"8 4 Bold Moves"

Again, either getting more intimate with the subject or isolating the subject there.
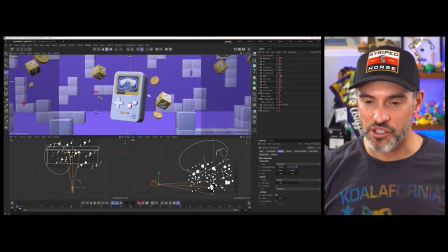12:24 And of course, you can have a crash zoom, which is used for comedic effects sometimes, especially in movies like one that comes to mind is like Shaun of the Dead.
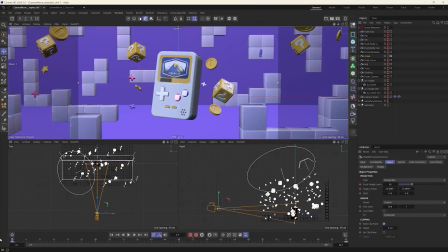12:33 Such a good movie, but there's like the crash zoom effect, like whoosh, just like that.
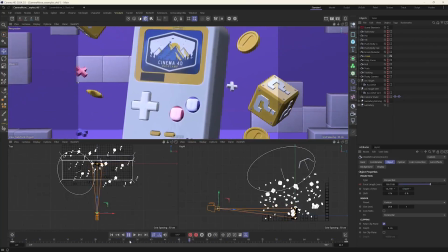12:40 And so this is a really cool type of effect that is very, very easy to do.
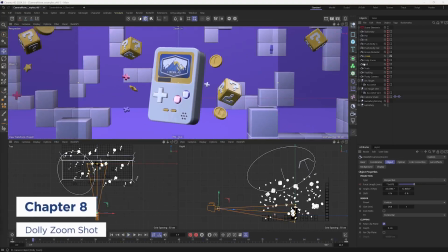12:45 Again, you just keyframe your focal length there. All right, so let's move on to the next thing, which is a dolly zoom.
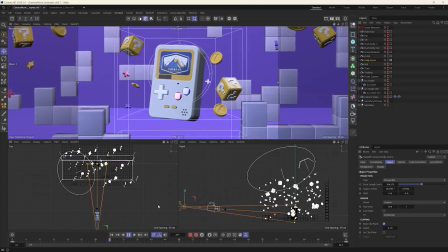12:53 And no, we're not zooming with Dolly Parton here. I don't know why I keep doing the Dolly Parton jokes. But if we look through, let's actually turn this off, look at the dolly zoom. Check out what type of effect you can get if you keyframe both the focal length
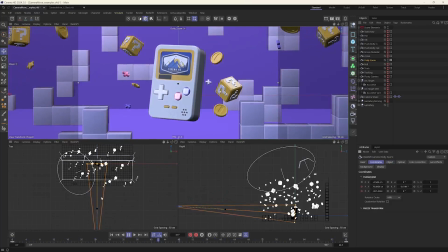13:09 and move in your camera in or out while keyframing the zoom. You can either expand the space or compress the space. So you get this type of
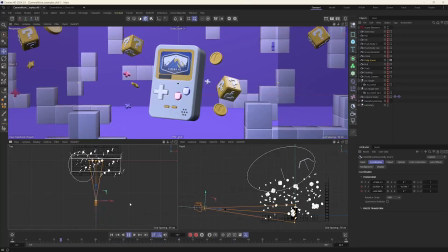13:22 vertigo effect by dollying in and zooming out at the same time, or opposite that. This is also called a zolly. So just kind of mixing dolly and zoom together to create one word. And it also kind of creates this like tunnel vision effect too, or again, compresses or expands the space. And so if you think about it, if you think about what emotions you get when you expand the space, it's almost like you're widening your eyes. If you compress the space, you're almost feeling like it's a little claustrophobic, right? You're like you're kind of feeling a little bit nervous, or like everything's kind of caving in on you. So these are the type of effects that you can get with using this dolly zoom here.
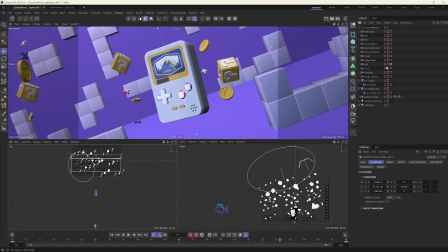14:05 All right, so next up, our next move is a roll. So if you just kind of roll your camera
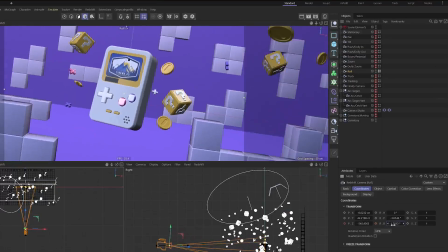14:14 along the rotation banking here, that's all that is. So camera roll, I always remind myself of like Star Fox, where you like do a barrel roll kind of thing.
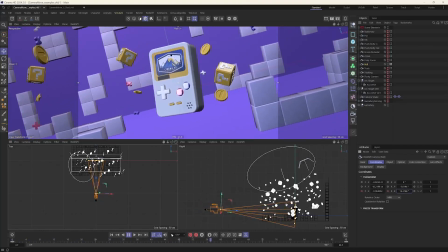14:26 And basically what it does is it kind of gives an easy kind of feeling.
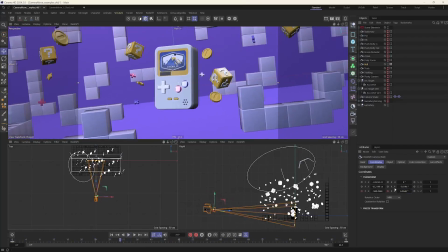14:31 So like imagine if you're pushing in on a scene and like the world just kind of turns upside down.
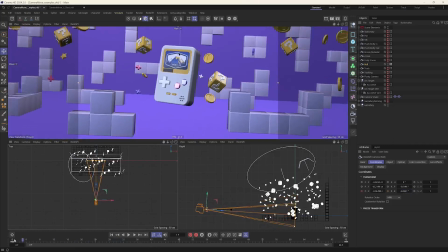14:37 So you can kind of use this camera roll, camera move to give a sense of unease, or like things are turning upside down, or things are getting really crazy. I know there was a moment in Black Panther where the bad guy takes the throne, and it's just this, it has this shot that turns from upside down and kind of rotates upright. So it's just like, the whole world got turned upside down because the Black Panther died or was thought to be dead, and this new king comes in and takes over. So it's all about, narrative and what fits your narrative. What camera move do you use to fit that narrative? So if things are crazy, a little off axis, a little bit wacky, do a barrel roll.
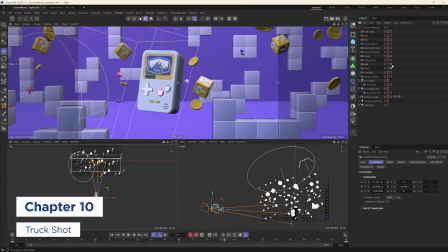15:20 Next up is truck. So let me just hide that other camera move.
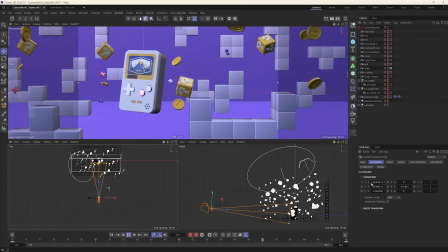15:24 And so a truck is literally just moving your camera, animating it from left to right or right to left.
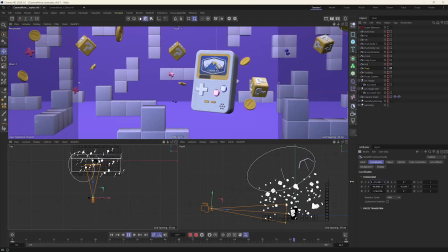15:31 And again, we're just revealing information. We could also use this to kind of track or follow along a subject. So if our object was kind of moving, and so let me actually do that.
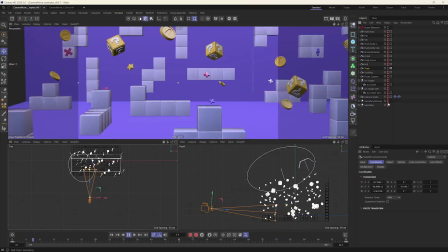15:44 Let me turn off my static Game Boy and turn on the moving Game Boy.
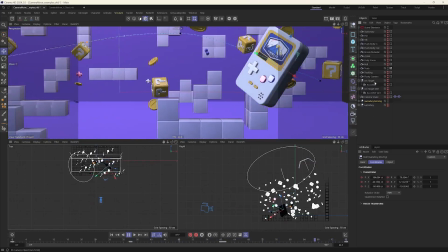15:49 You can see how we're kind of trucking through this scene, following it back and forth.
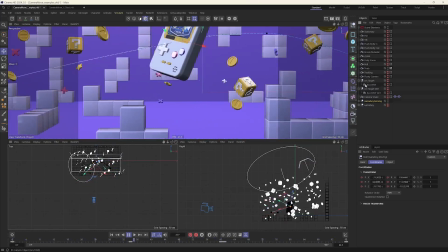15:54 One thing to kind of keep in mind is, yes, it's used to reveal information or to follow a subject,
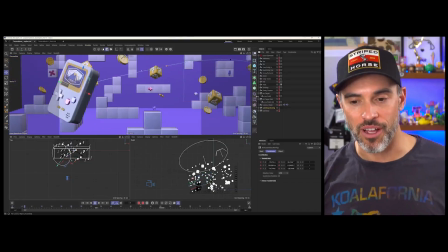16:00 but the direction you're going, whether left to right or right to left, if you think about how, at least in the Western world, we read from left to right.
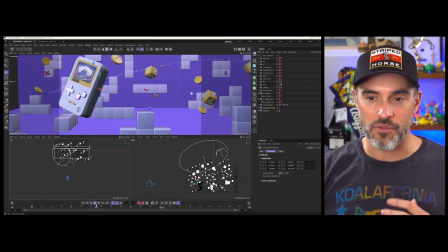16:10 So movement from left to right feels more natural for us.
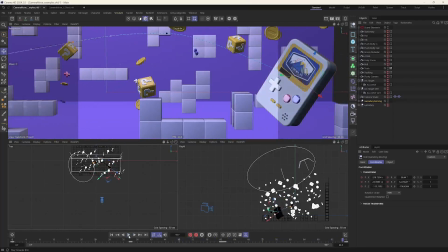16:13 Again, in the Western world, if you have things moving opposite from right to left, it feels a little bit odd.